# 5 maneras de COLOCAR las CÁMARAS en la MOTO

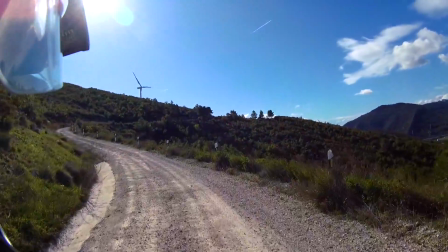0:00 Mira que vistas chavales, mira que vistas ¿Nunca os habéis preguntado cuáles son los mejores sitios para colocar las cámaras en vuestros vídeos?
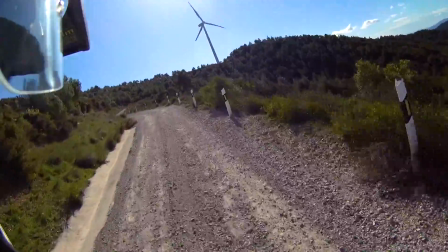0:08 Pues en este vídeo os voy a contar 5 de mis mejores ubicaciones para sacar las tomas que os enseño en mis vídeos.
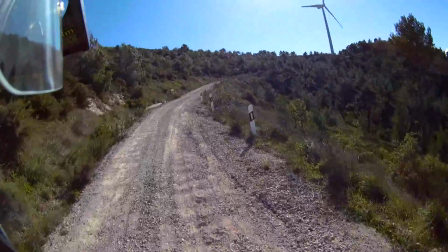0:13 ¿Si queréis saber cuáles son? Después de la intro ¡Ay que me caigo! ¡Empezamos!
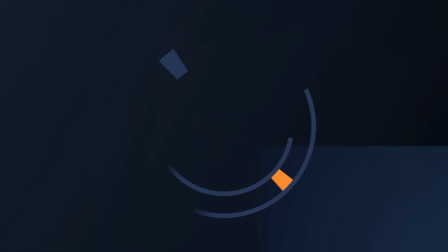Para mí la posición principal de una cámara cuando grabas un vídeo de moto es en el casco. ¿Para qué diréis en el casco? Si siempre lo mismo, es una visión aburrida La visión de este casco es allá donde mira el motero.
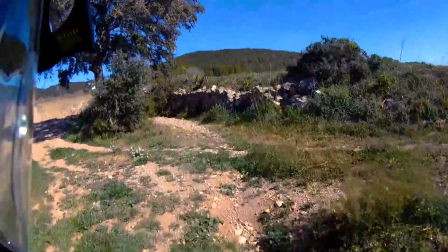0:43 Es la mejor manera de transmitir lo que ve, lo que siente y lo que vive un motero cuando viaja en moto.
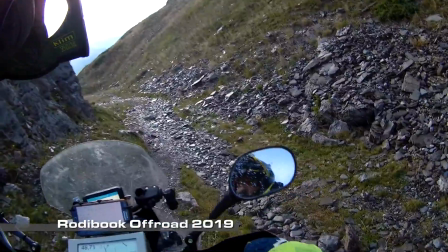0:52 Yo no voy a poder meterme a salir de aquí. Tranquilo, tranquilo. Y ahora que nos estemos equivocando.
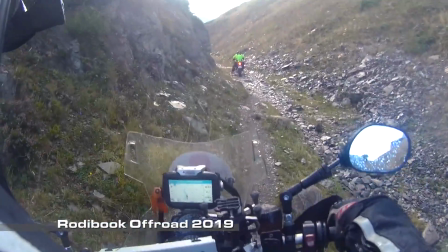0:58 Que también sigue gracioso. Mira qué agujero.
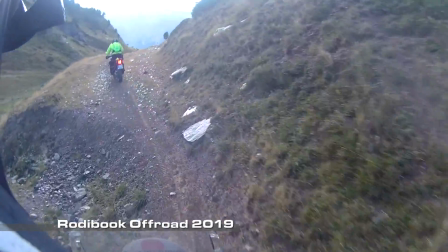Tenemos tres posiciones básicas para colocar una cámara en un casco. Cada una de estas posiciones vendrá determinada también por el tipo de cámara que estemos usando. Yo en mi caso estoy usando la Drift Ghost 4K. tenéis enlaces de compra en la descripción, como siempre, y así me ayudáis un poco si lo compráis desde ahí. Al ser una cámara tipo horizontal, que tiene un anclaje lateral, es imposible ponerla aquí en la mentonera, que es donde la mayoría de gente pone sus GoPro o similares. Cámaras como esta, como las Contour que yo llevaba antes, son ideales para llevar en el lateral del casco. En el lateral del casco tiene un handicap, que es que nos muestra parte del casco. Para muchos esto es un inconveniente, para mí no.
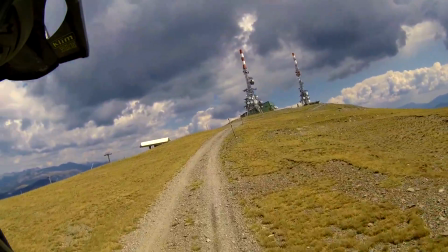1:41 Para mí es como sentirse también parte del vídeo, parte del viaje, ya que ves al motero, ves un cacho de la persona que te está transmitiendo aquel vídeo. Pero esto como siempre va a gusto. Otro de los puntos, quizá menos visto, es aquí, arriba, en plan Teletubbie.
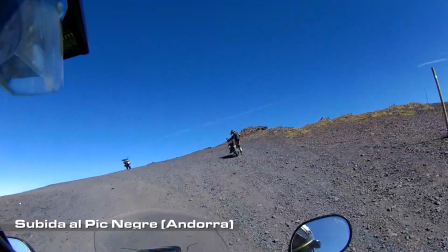1:57 Bueno, Big Negra, chavales.
Aquí se suelen poner desde GoPros, pero las cámaras quizá más usadas por su pequeño volumen son las tipo GoPro Session. A mí esta posición no es que me guste especialmente, ya que ofrece un punto de vista poco realista a la hora de transmitir el viaje.
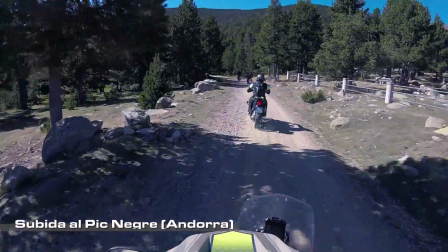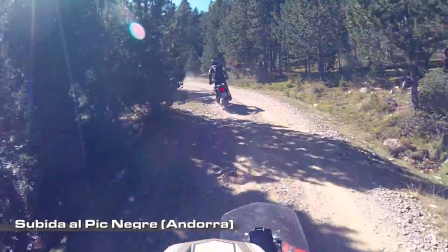Y quizá el punto de vista desde el casco más visto y más usado por la gente es en la mentonera. Este tipo de posición solo se puede usar, o solo es recomendable usarla con cámaras tipo GoPro. ¿Y por qué diréis? Pues porque, por ejemplo, la Drift ponerla aquí es insostenible, porque tendríamos que hacer una amalgama de aparatos, que ojo con la GoPro también, la amalgama de aparatos que tiene, también tiene delito lo suyo, que nos haría, vamos, que no, que saldría mucho porque es una cámara así tipo cañón,
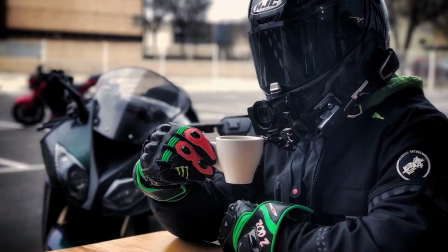2:54 por decirlo así. y en cambio las GoPro, como tienen un anclaje inferior, son de fácil anclaje aquí.
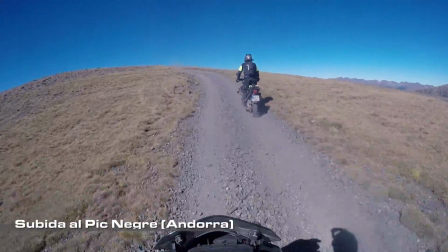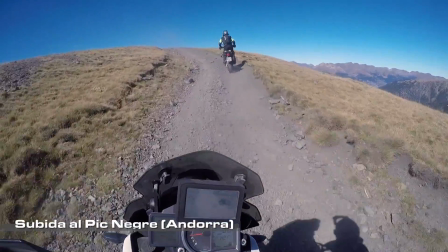Cuando hablo de cámaras tipo GoPro, naturalmente estoy hablando de las GoPro, link de compra en la descripción, de la Xiaomi MiGia que estaba usando antes, link en la descripción. ¿Qué cansino eres, Xavi? Lo sé, pero tengo que comer de algo. Como complemento, yo veo ideal que estas cámaras de casco estén conectadas a un micrófono porque así podemos, los que comunicamos, los que transmitimos, los que narramos este viaje, es que podemos expresar mejor las sensaciones y lo que vemos en el momento preciso.
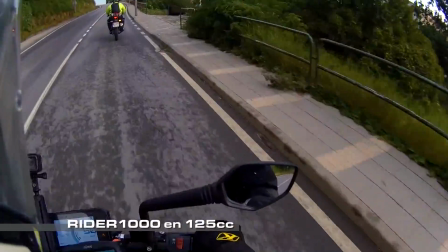3:40 Bueno, lo que decimos, hemos llegado ya a la Spruca de Flancolín. ¡Vamos! ¡Ya queda menos!
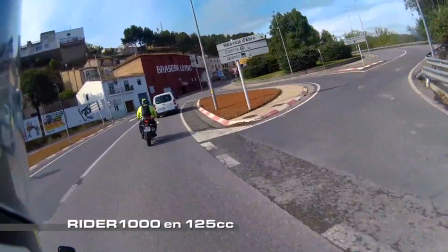3:45 Bueno, vamos a disfrutar de este trámite del sol. Está naciendo, está soleciendo.
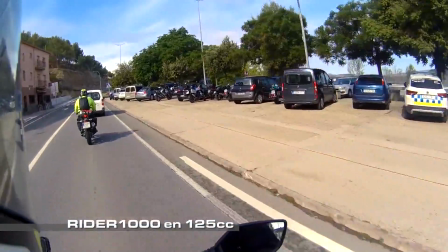3:51 ¿Soleciendo? Está soleciendo. Es un término nuevo. ¡Sopical! ¡Joder, la KTM tira mal!
No es lo mismo, aunque muchos lo hagan, hacer los comentarios después en voz en off, para mí, para mi gusto. Yo creo que se transmite mejor cuando un motoblogger transmite y explica su viaje en tiempo real.